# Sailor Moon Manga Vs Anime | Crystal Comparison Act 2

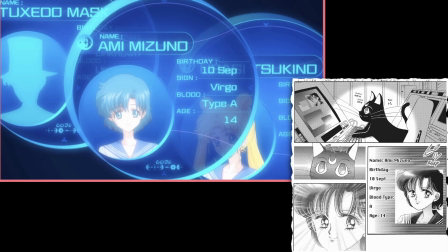248s
In Crystal, we also see that Luna has the pages of Usagi and Tuxedo Mask loaded up on her computer.
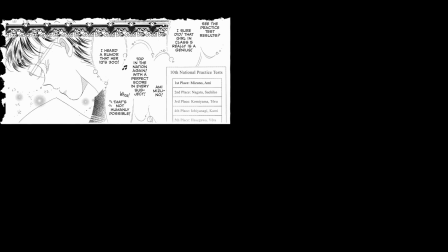259s
When Usagi and her friends are discussing Army's intellect and dedication to studying, it quickly descends into backbiting.
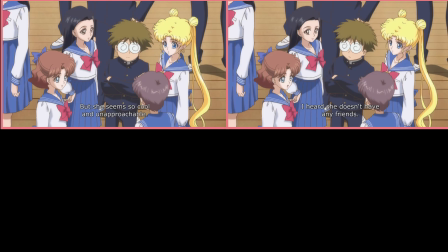266s
In Sailor Moon Crystal, however, we see Army witnessing the discussion,
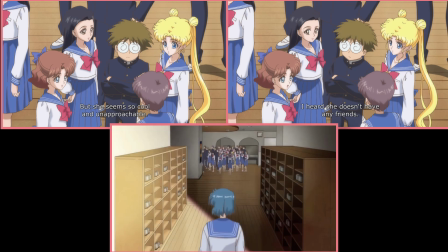271s
with them being in completely different lighting to her, showing the separation socially between her and them.
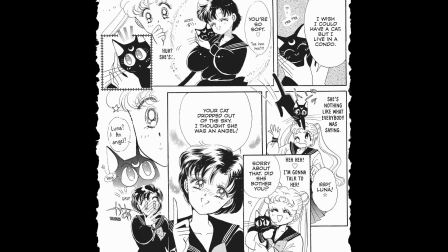281s
The scene where Usagi speaks to Army for the first time plays out in a slightly different way to the manga.
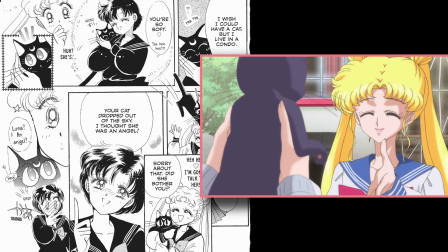287s
In this version, Army hands Luna back to Usagi.
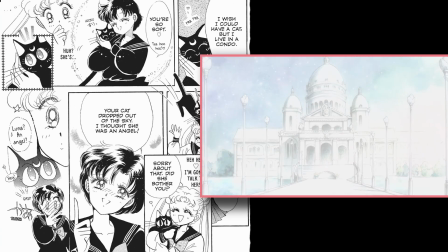290s
When their hands touch, she experiences a flashback of the Silver Millennium, making their connection clearer.
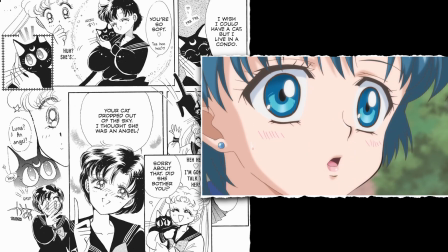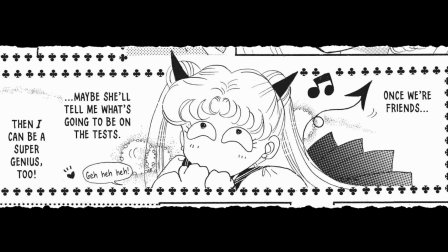301s
The comedic face Usagi makes when fantasizing about being able to get Ami to help her with her test gets traded for a more tame,
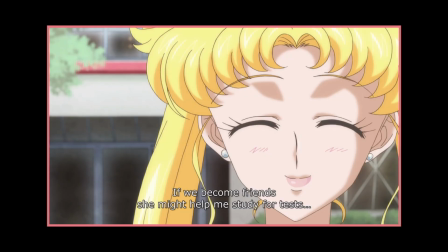310s
satisfied expression from Usagi.
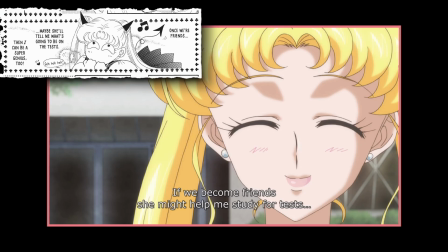312s
Going forward, you'll see quite a few more comedic scenes traded for more grounded emotions, especially in the first season.
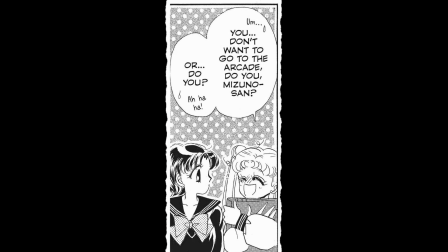324s
When Usagi takes Ami to the arcade, the manga paints Ami with an air of mystery,
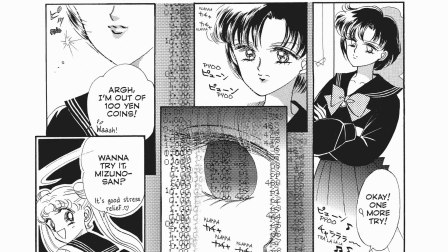329s
analysing the game as Usagi plays and then immediately trying it out when Usagi invites her to play.
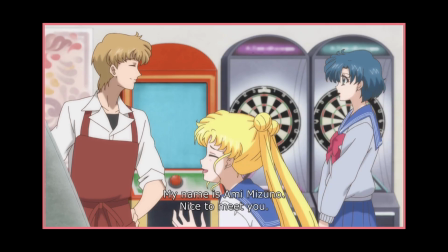335s
Sailor Moon Crystal softens Ami's character a bit by having an introduction scene between her and Motoki,
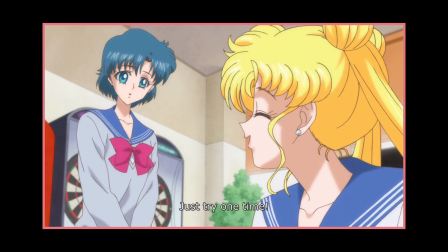341s
followed by Ami's unsure and playful disposition when asked by Usagi to have a turn at the game.
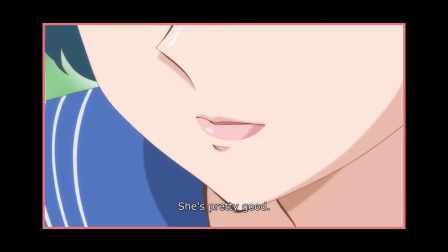347s
As she plays the game, we see her excited reaction as she successfully progresses through it,
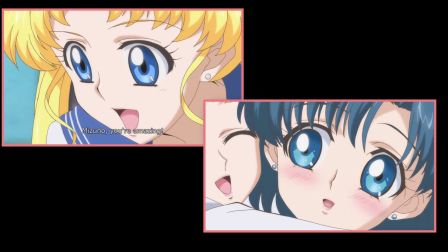353s
alongside Usagi's praise of her, humanizing her a bit earlier on compared to the manga.
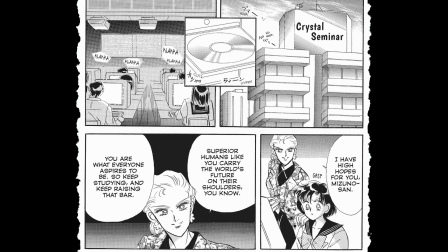362s
Sailor Moon Crystal makes it clearer to the viewer that Ami is not an enemy, as the scene with her at cram school has been updated,
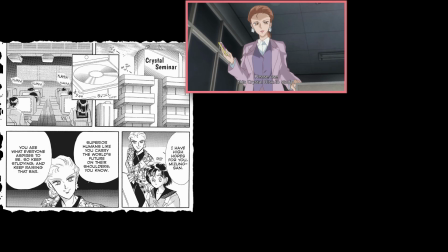369s
with the teacher handing her a crystal study disc with the promise that it will help her succeed in becoming a doctor.
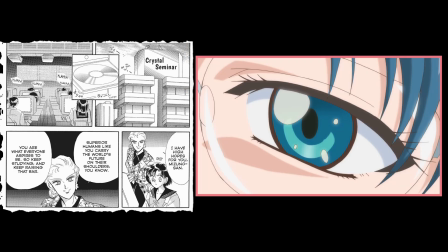375s
When Ami uses it, we see her eyes glaze over, showcasing her brainwashing.
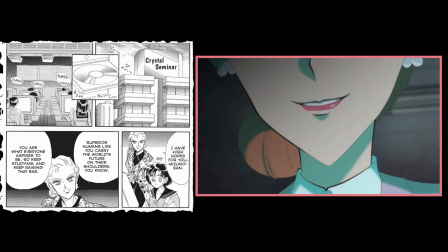380s
The teacher then smirks, further separating Ami from the notion that she could be a villain.
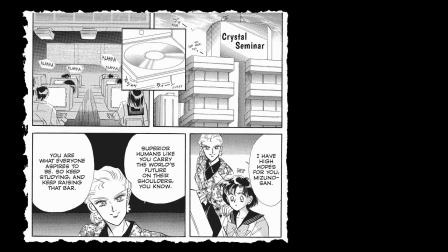385s
The manga version of the scene simply has the teacher expressing her hopes for Ami to continue to do well in order to inspire other students.
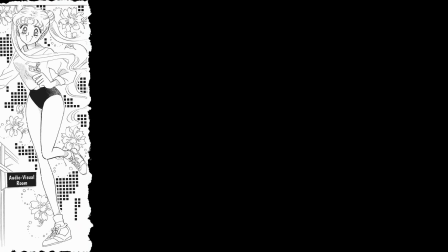397s
In the manga, when Ami is studying in the library, sporty Usagi notices her and invites her out for some ice cream later.
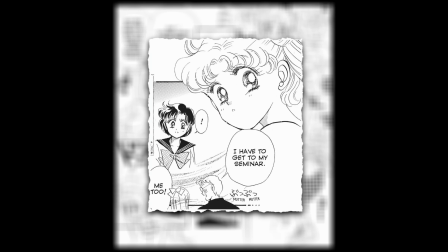404s
When they overhear some students talking about going to the seminar, Ami remembers the conversation she had with her teacher,
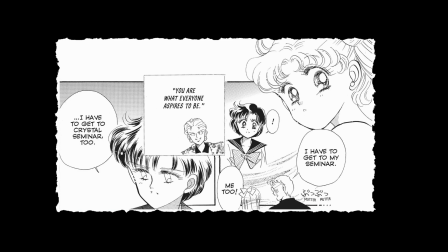410s
telling her that she is who everyone aspires to be when it comes to studying,
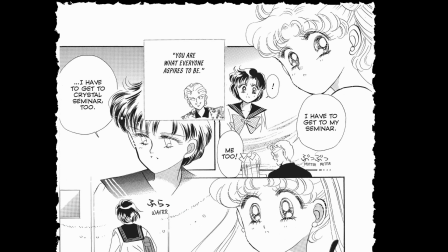415s
and in grounded disappointment, rejects Usagi's invitation to go out in favour of going to Crystal's seminar.
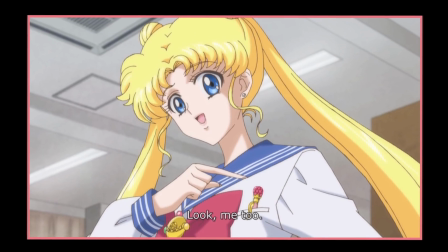422s
In Sailor Moon Crystal, this scene plays out differently, with Usagi dressed in her usual school clothes,
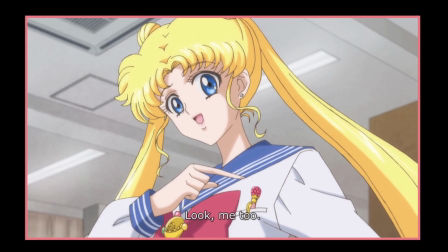428s
probably as it would make more sense that she would carry around her pen with her in those clothes versus her sport uniform.
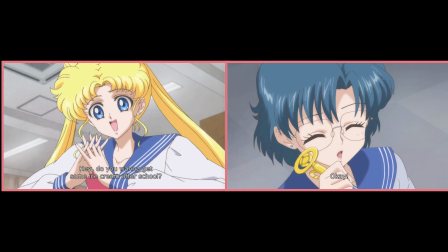435s
Ami actually accepts Usagi's invitation in this adaptation. However, once she remembers what the professor told her at the seminar,
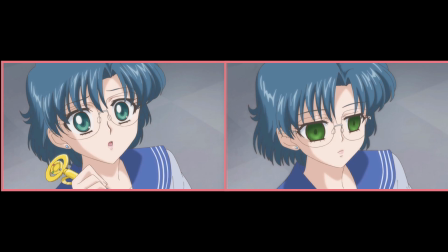442s
her brainwashed demeanour is reactivated with her eyes glazing over, opting to go to the seminar instead.
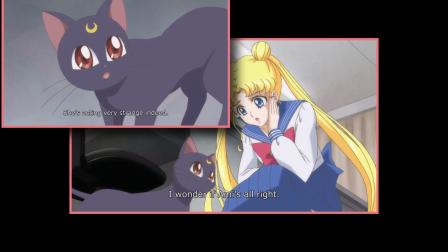448s
When she leaves, Luna appears and they both show concern over Ami, with Luna saying they should go check up on her.
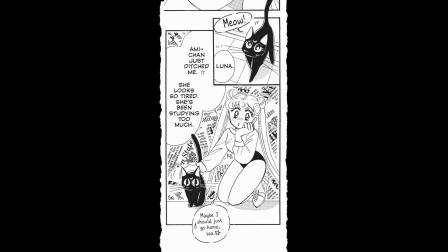455s
In the manga, Usagi just mentions how Ami ditches her and comments on how tired Ami looks. When Usagi and Luna are walking home, they're handed flyers for the Crystal Seminar.
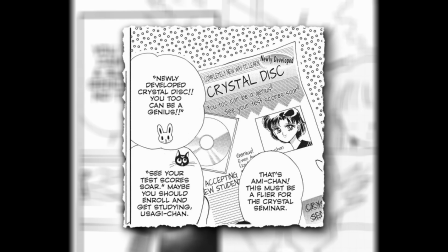467s
The flyer carries the promise that you will see your test scores soar, and Luna makes it her mission to tell Usagi that she should enroll herself,
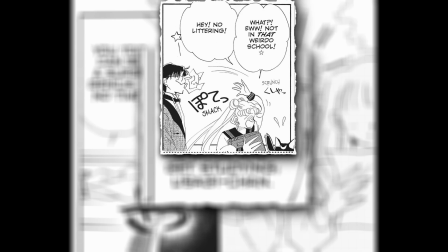475s
prompting Usagi to crumple the leaflet and throw it, hitting an unsuspecting Mamoru.
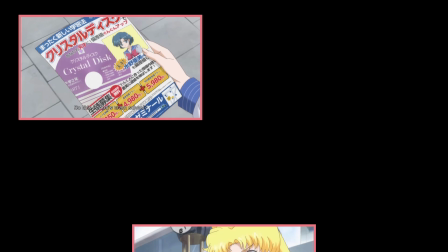481s
In Crystal, the scene plays out similarly, but excludes the scene of Luna,
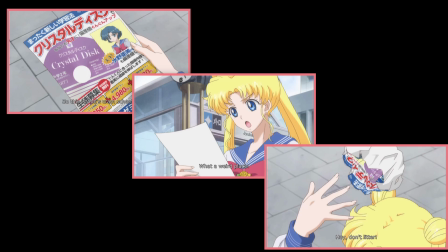485s
having Usagi just toss the leaflet as soon as she sees that it's an advert for the cram school.